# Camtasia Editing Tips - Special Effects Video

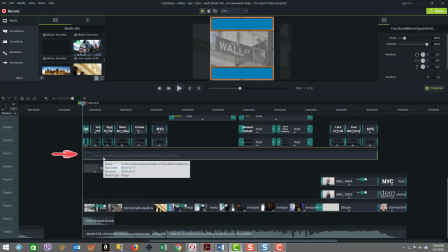[4:06]
So for example, here I have what's called the border frame, which you see here, and it has to go at a certain level so that it overlays some of the video clips below, because I've in essence, cropped or zoomed into a certain part of the video clip. That's why this is at this level.
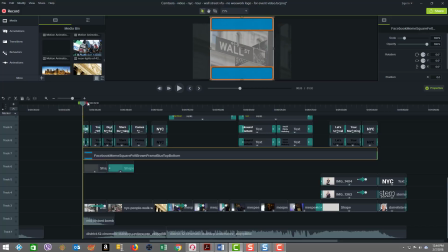[4:23]
And then above that, above the bordering, starts are my text elements and the special effects.
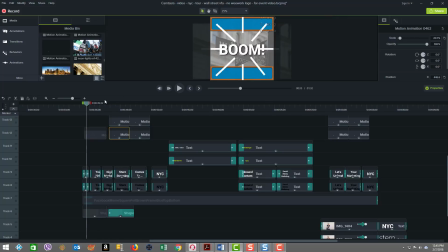[4:30]
So we have the motion graphics on the very top layer, and as you can see, there's a lot of those here, and these are motion graphic elements here that are overlaid on the border. And then we have the text, so the text elements are here on this track, these two tracks, and then
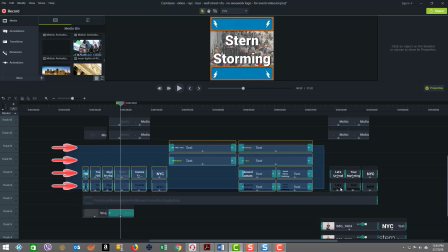[4:48]
actually the 3 tracks, because there's multiple layerings required on those 4 tracks.
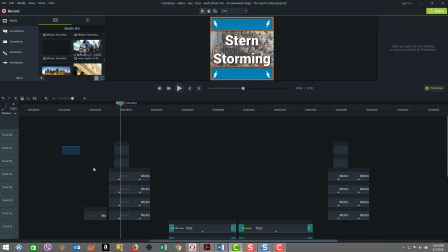[4:56]
And then above, you can see several tracks were consumed for the motion graphics.
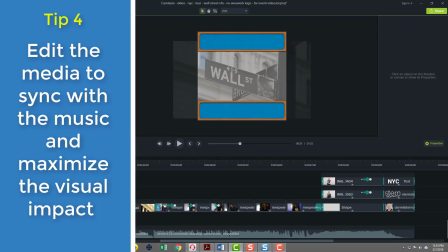[5:01]
Tip number 4, edit the media to sync with music and maximize the visual impact.
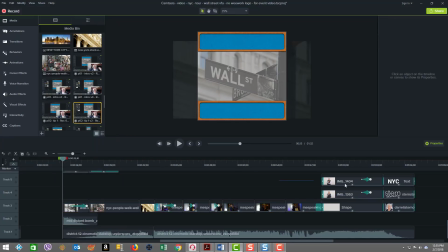[5:07]
As you can see in this video, there's like these 3 tracks here that have all of the sort of video clips,
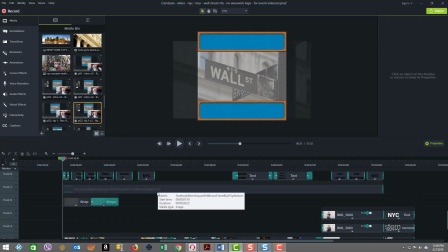[5:15]
and then above it are all the special effects and other components added.
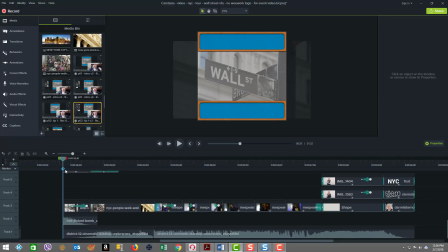[5:20]
So there's a lot that's tied to the timing of things with the music and the clips and how we edit them together. As you can see, all the different blocks here, there's a lot of cuts or images and other elements dropped in together. So just at the beginning, if I just play the beginning part for a second, you'll see that we have
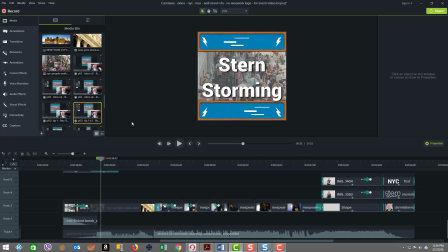[5:43]
you see that we had the boom, and we had things move in terms of the motion graphics timed to the feel of the music. So there's a lot of detail work in there, and it's just very important that you manage the synchronization of your elements together with the music and sound effects.
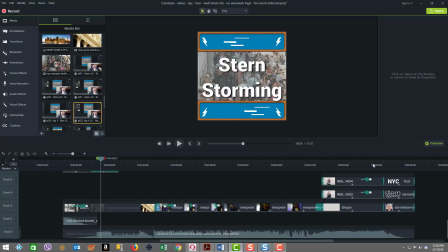[6:01]
And here's an example at the end of a similar execution, and we're just going to see how that timing and things come out at the end.
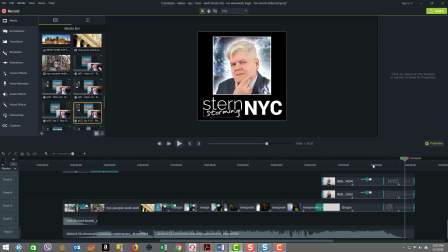[6:14]
So you can see how the thud in the music and how it ended, it came to a still image. So again, all for effect, timing, and synchronization. Tip number 5, add sound effects to enhance the experience.
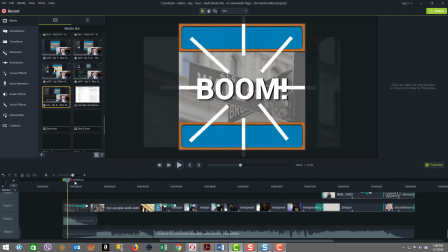[6:28]
Well, as you've already seen, this video starts out with the word boom and a big sound effect.
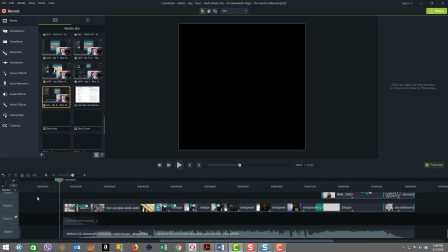[6:34]
And I want to show you that if I didn't have this sound effect here, look at how it would sound to start out.
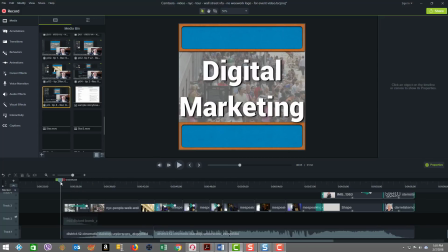[6:43]
Compare that to this. Totally different effect. So you can see how important just the addition of sound effect elements can be to the overall experience and the emotional impact of anything.
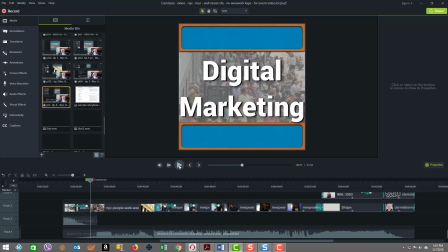[7:03]
So combining the elements like sound effects with different visuals like time lapse and other things can have a great impact.
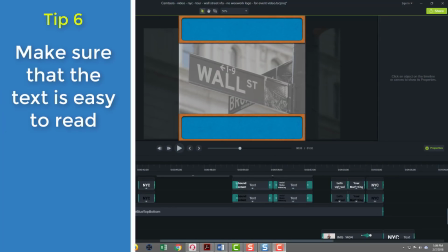[7:12]
Tip number 6, make sure that the text is easy to read.
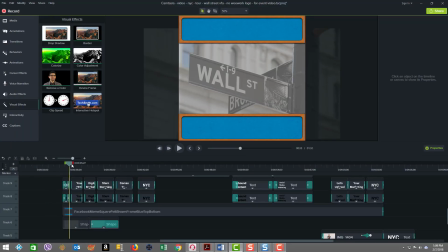[7:17]
So when we look here in the video, you can see how nice the text stands out. It's got a nice drop shadow look. It's white, and it's on a sort of semi-transparent gray background, and everything pops. So how did we achieve that?
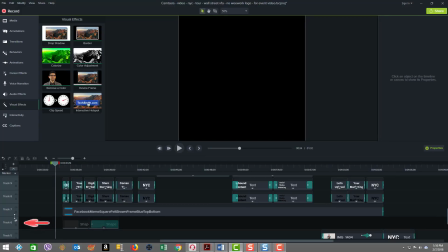[7:32]
Well, at first, if we turned off our filter layer and I turned off the second layer of text, the black,
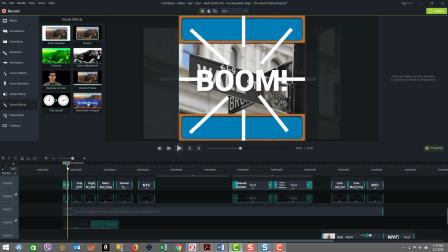[7:40]
you're going to see here that the text is there, but look at how hard it is to read that word boom and against a busy background likewise.
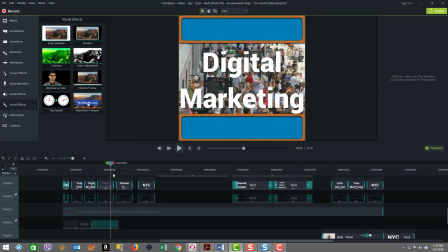[7:49]
So all the text here against the busy background is very hard to see.
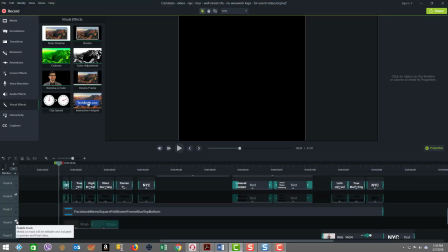[7:52]
So by making the text big, then I added in this filter layer with the gray,
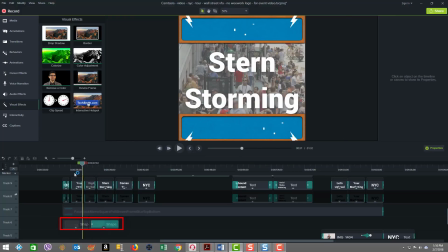[7:59]
as you can see, which automatically makes the white a little better and easier to read.
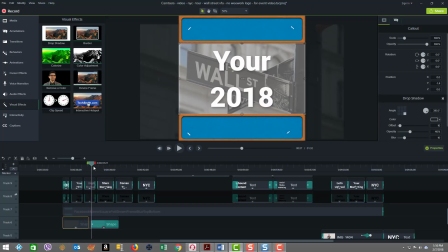[8:03]
That's like a 50% transparency with a light gray, and you can see that over on the right hand side here.